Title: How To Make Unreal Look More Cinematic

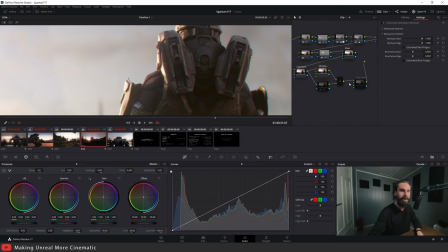23:31 So using a mask,
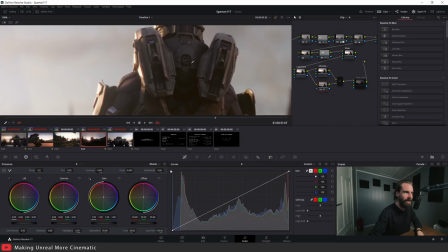23:32 I've only have it showing up in the very bright spots. okay and that's how chromatic aberration really works in real life so
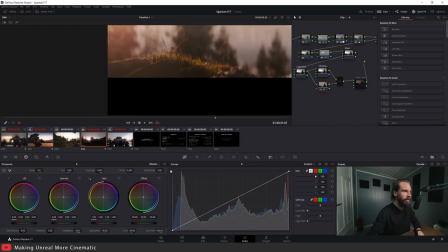23:41 it needs to be applied carefully so see with the mask before and
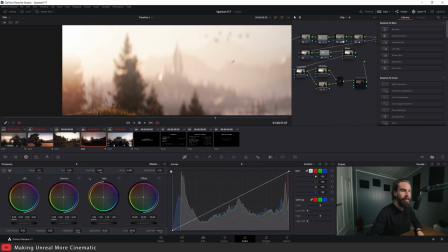23:47 after we only have it showing up in the very bright areas super important part
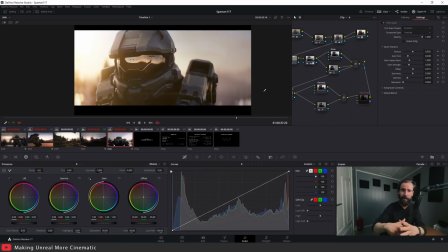23:52 when adding chromatic aberration so the last but not least involves film grain and film grain is one of my favorite things to add it very much helps your shot go from pretty mediocre to like whoa this looks pretty good it's a very subtle thing and it's something that people always notice and i
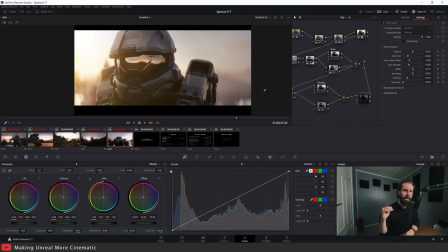24:08 understand that adding film grain may be a little controversial because photographers and cinematographers try to denoise their images and renders and films as much as possible but they re-add that grain after because grain adds a very organic touch
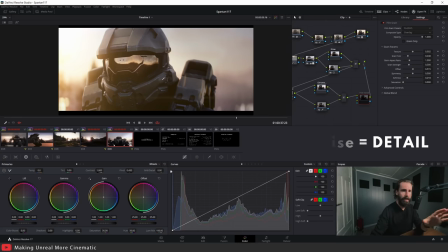24:23 to your shots so let's go ahead here and add film grain using davinci
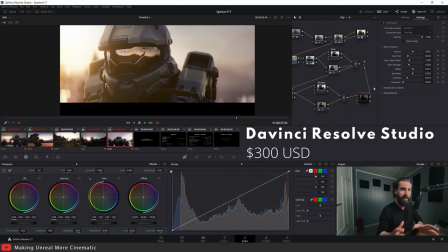24:27 resolve's film grain plugin the film grain plugin in davinci resolve it requires a studio license once again but there's lots of film grain preset pack that you can get for the free version of DaVinci Resolve.
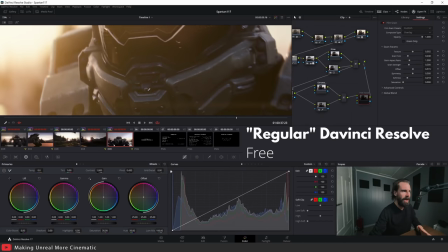24:40 I'm just gonna show you what it does. So right now you'll you may notice my renders straight out of Unreal are very clean and that's a typical thing with CG renders.
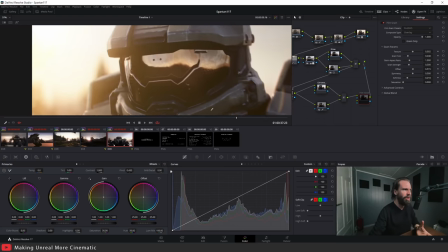24:48 They're super clean there's no grain there's no noise and this is usually a good thing you don't necessarily
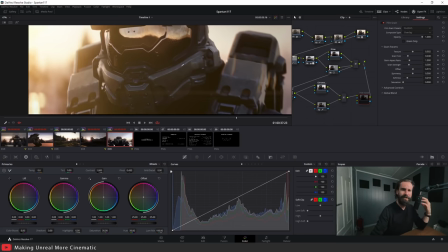24:54 want a bunch of noisy images but it doesn't feel like a photo because all photographs have noise. Even if you're shooting at ISO 100 with a very good camera you're still gonna have a little bit of grain across your frame that's just how images are
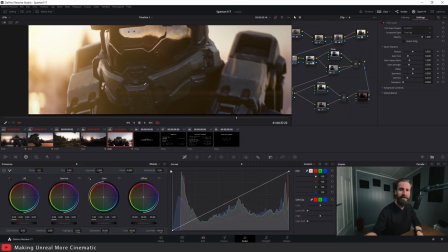25:09 created so here I'm gonna go ahead and add my film grain and just notice the difference it makes okay like zooming in again I'm gonna
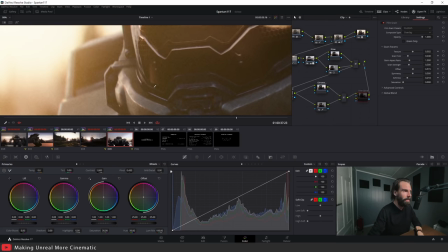25:18 go zoom in like crazy to 100% because it's a 4k render but this is both before and this is after you'll see it
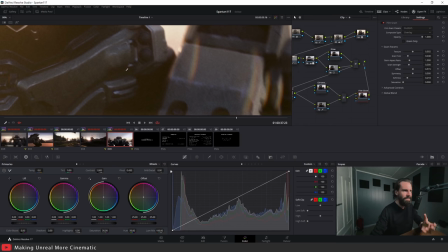25:25 adds a lot more texture and subtlety and just a little bit more organic feel to your renders,
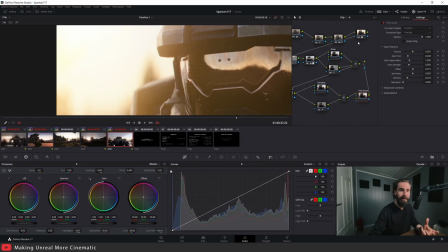25:32 right? In the highlights, there tends to be a little bit less noise, and thankfully, in a DaVinci Resolve plugin, you have control here. You can control, you can add more grain in your highlights. You can choose to have less. You have a lot of film grain control in DaVinci Resolve.
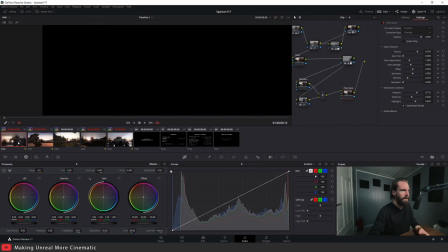25:46 Let's take a look at another shot real quick, just to compare. This here is without any grain, and this is with.
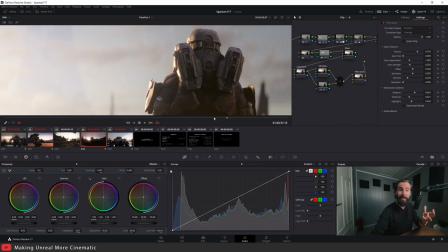25:55 I've intentionally made it a bit stronger than I normally would,
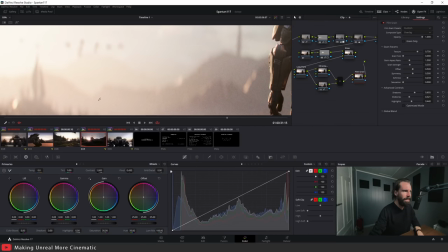25:57 just to show off the effect but you'll see especially in distance ah it just adds way more texture and a
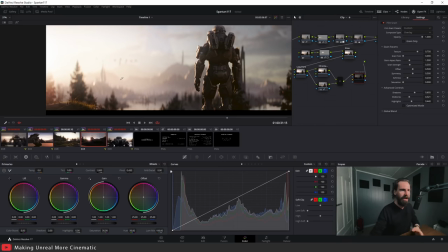26:04 little bit more interestingness to your shot do not underestimate film grain
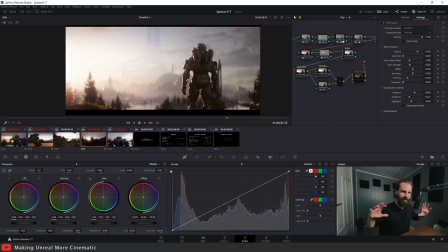26:09 film grain is an integral part of any movie pause your movie and you'll see there's always going to be that little bit of grain there how much you add is up to you but personally i'm a sucker for a
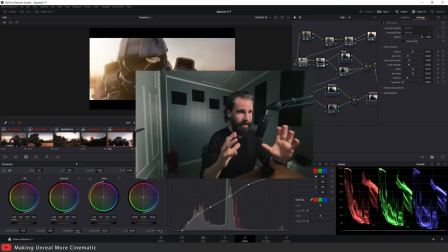26:20 very high quality film grain as you can see that with a very few changes you can make your shots go from kind of meh to very good and i understand that this may be controversial because some of you may be thinking oh well that's cheating that's not shared out of unreal that's you know you've
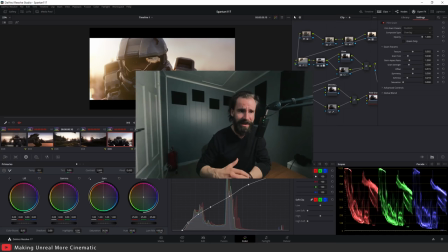26:35 color graded it to processing involved i'm like well yeah of course because i understand how powerful a good colorist can be okay like i've worked in film i've been floored and shocked and gobsmacked time and time again after seeing someone color grade my renders and i'm
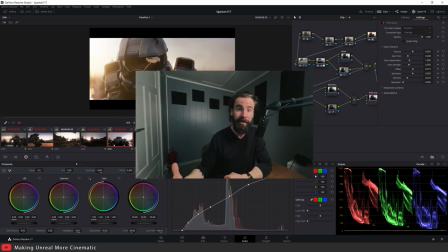26:53 fully aware of why you should be doing it I said this before and I'm going to say it again the end result is the only thing that matters I cannot stress this enough no one's going to care if you did some color grading in post after you're rendered because that's just what everybody does
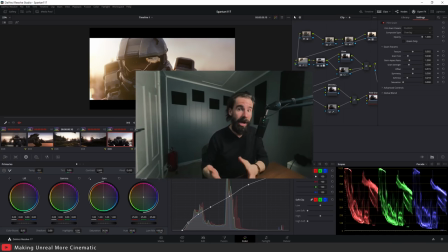27:11 if you're not doing it you're basically making your work not look as good as it possibly could let's just go through my other shots real quick just to
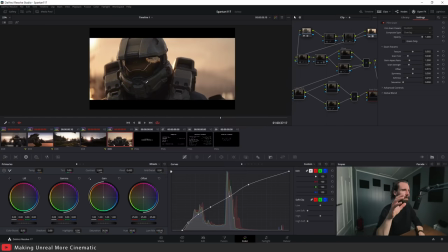27:20 show you before and after to get a better idea of how powerful it can be. This is before straight out of Unreal and this is after.
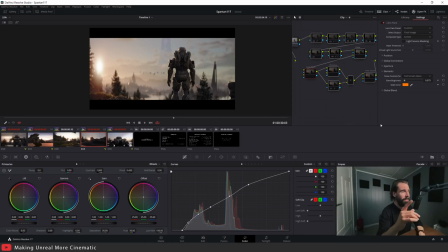27:28 Before and after. Moving on to the next shot this is before straight out of Unreal and after. Before and after.